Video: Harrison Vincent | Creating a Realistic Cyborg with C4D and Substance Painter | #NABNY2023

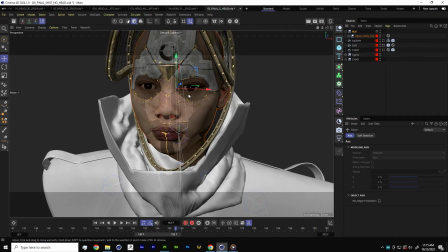[45:57]
And there's going to be, there's motion blur on the shot. The head kind of like kicks back to like initiate the move of it opening. So like that's a great point where it like kind of cuts at the peak of velocity. So like if you do like a handoff from left to right, magicians do it all the time. You never catch it when it's in motion.
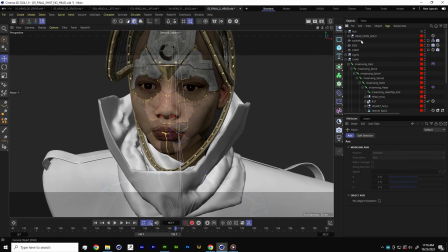[46:14]
So let's go over to our object view right here. Let's take our wacky face stuff that we created. Let's go into let's keyframe the viewport visibility. So let's turn it off right now because this is frame 167. This is the last frame that our limbic sequence is in view.
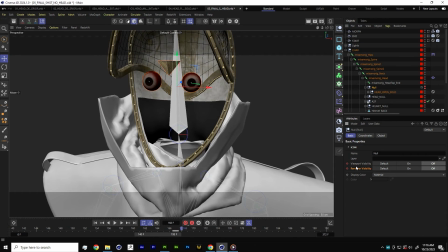[46:33]
We'll set a keyframe. We'll click G to go forward. Got these spooky eyeballs. We'll make it turn back on. And you never know it changed.
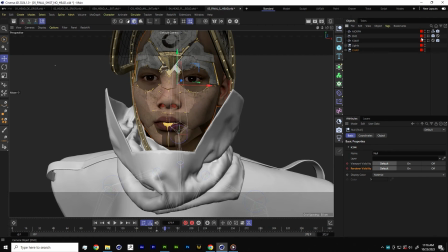[46:47]
So if we go back and preview our animation, and we go back through the lens of the camera,
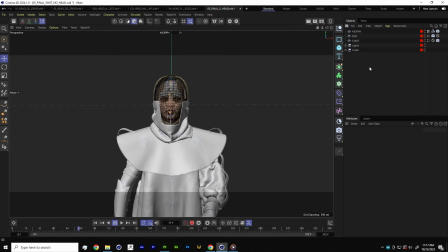[46:59]
character walks up. So it's a few lines of VO through the helmet.
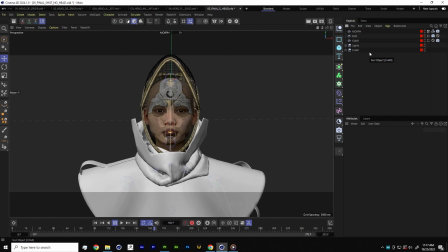[47:06]
Helmet opens up. This is our limbic sequence. It's already cached out. And then all that geo just changed right before your eyes.
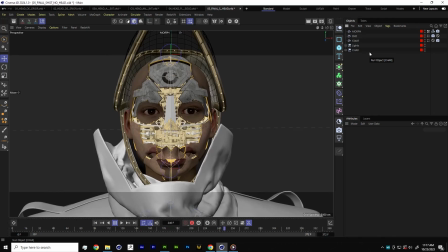[47:14]
You had no idea. And then we go into like our super crazy little animation that we just created.
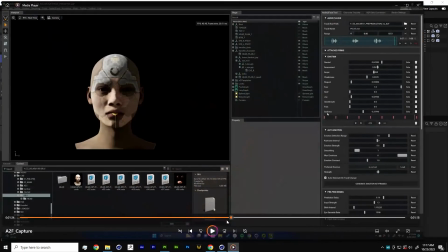[47:24]
Yeah, so that's pretty much the shot. We can go ahead and take another look at it. Kind of in render.
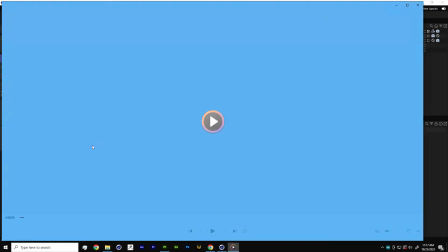[47:30]
Like it always kind of looks cool in the viewport, and then you see it with all the lights, camera, and the action and stuff, and you're like, oh yeah,
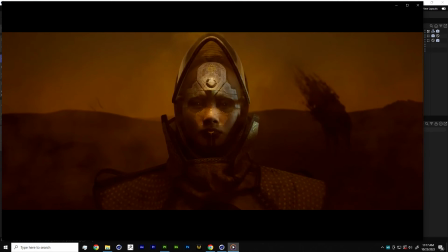[47:36]
it's just a bunch of small little things kind of coming together, and yeah, you'd have no idea that it changed right there.
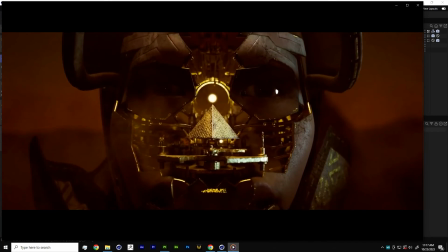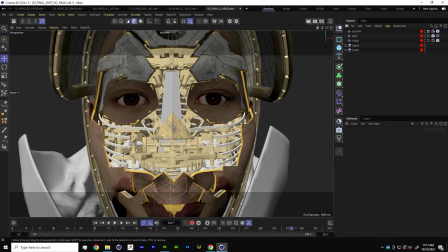[47:49]
All right, this looks like a little bit of time left. I think I hopped over something here, so I can hop back here.
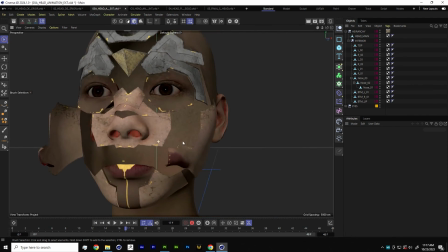[47:55]
So when we were animating the face, you might notice that these panels look like impossibly thin, right?
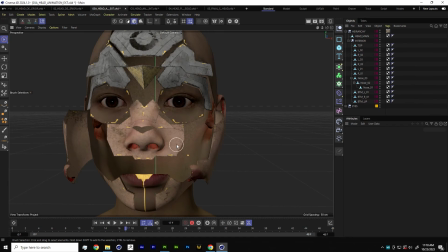[48:03]
And it's like, it's a cool design, but like, this thing is supposed to exist in the real world, and real world things have thickness. So you're thinking maybe I should have changed this asset before I went into animation, but now it's too late. So let's just bring in a thicken modifier.
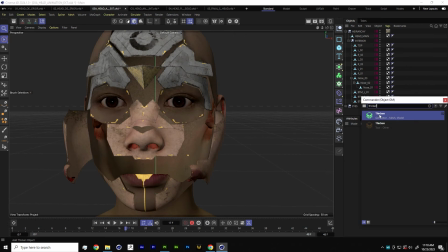[48:19]
We'll hit Shift C and type thicken, and then yeah, we can just take our whole geometry.
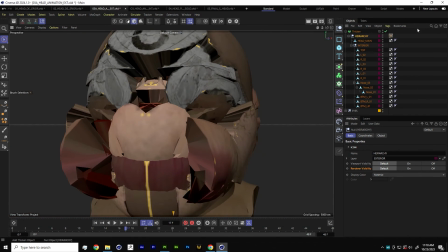[48:26]
Oh my God, it's terrifying. What have we done?
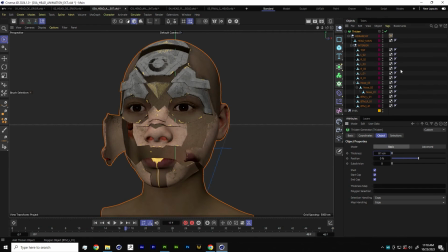[48:33]
We can just change our thickness, make it something that's not absolutely insane.
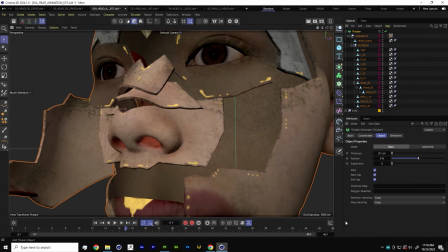[48:39]
So yeah, so we got some thickness on our face panels now. That's going to be great when we render it.
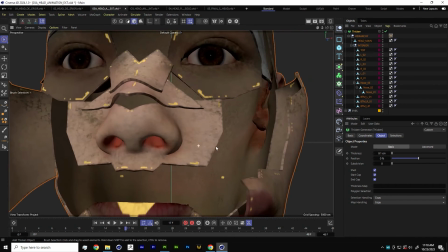[48:44]
We can even one thing to note is like we want these to like lock up like super flush, right?
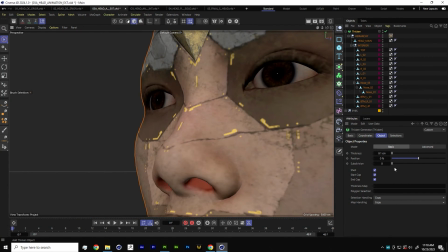[48:50]
And if we have some thickness on it, you might have some like janky geo going on. So like let's just go ahead and shift our position inward. So any extrusion that happens is going to happen inward. And maybe you're thinking, you're like, well, we've already animated it.
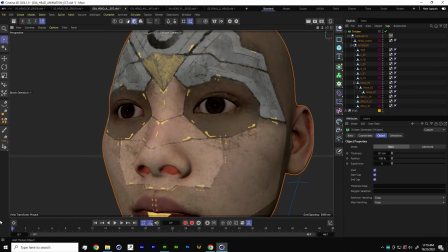[49:01]
Like you're going to throw it in another generator. It's going to just mess all that up. But all of our animation plays super smooth.
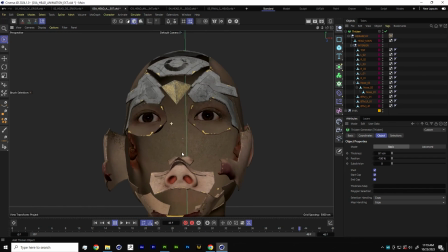[49:07]
It might even play faster. I don't know. It's 24 release is wild.
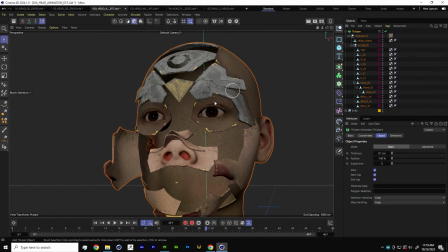[49:14]
And then a great little added perk now that we have it in the thicken generator is that they have these like live selection tags, which are pretty great.
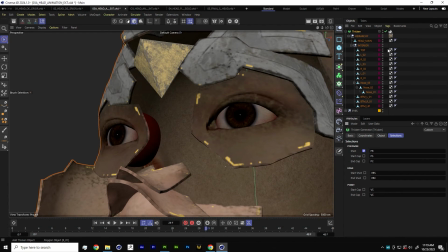[49:22]
So we'll just hit shell over here, and see how it just makes like a little selection tag for us.
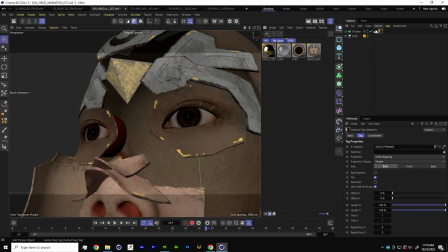[49:27]
Let's grab a material. This gold material should work just dandy. We'll grab that little guy in there. And we'll grab this guy up. Bam! We got a nice little gold edge.
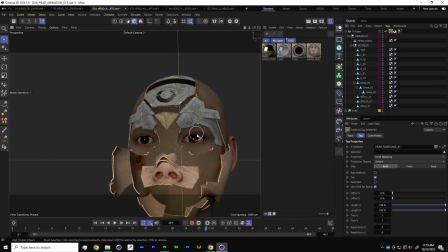[49:39]
It's like a little nuanced effect, but you know, when you're rendering, it'll like kind of catch the light, and it's just like a nice little extra.
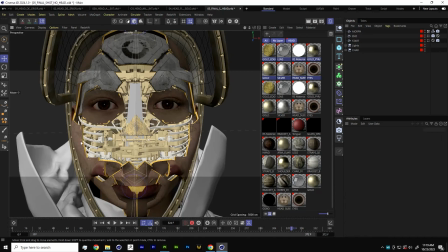[49:49]
And yeah, you can see that in the final design here. There's like a nice little gold edge and detailing and stuff like that. So if we're just going to quickly do like a little recap. Scroll all the way to the bottom. And then we open up our final shot.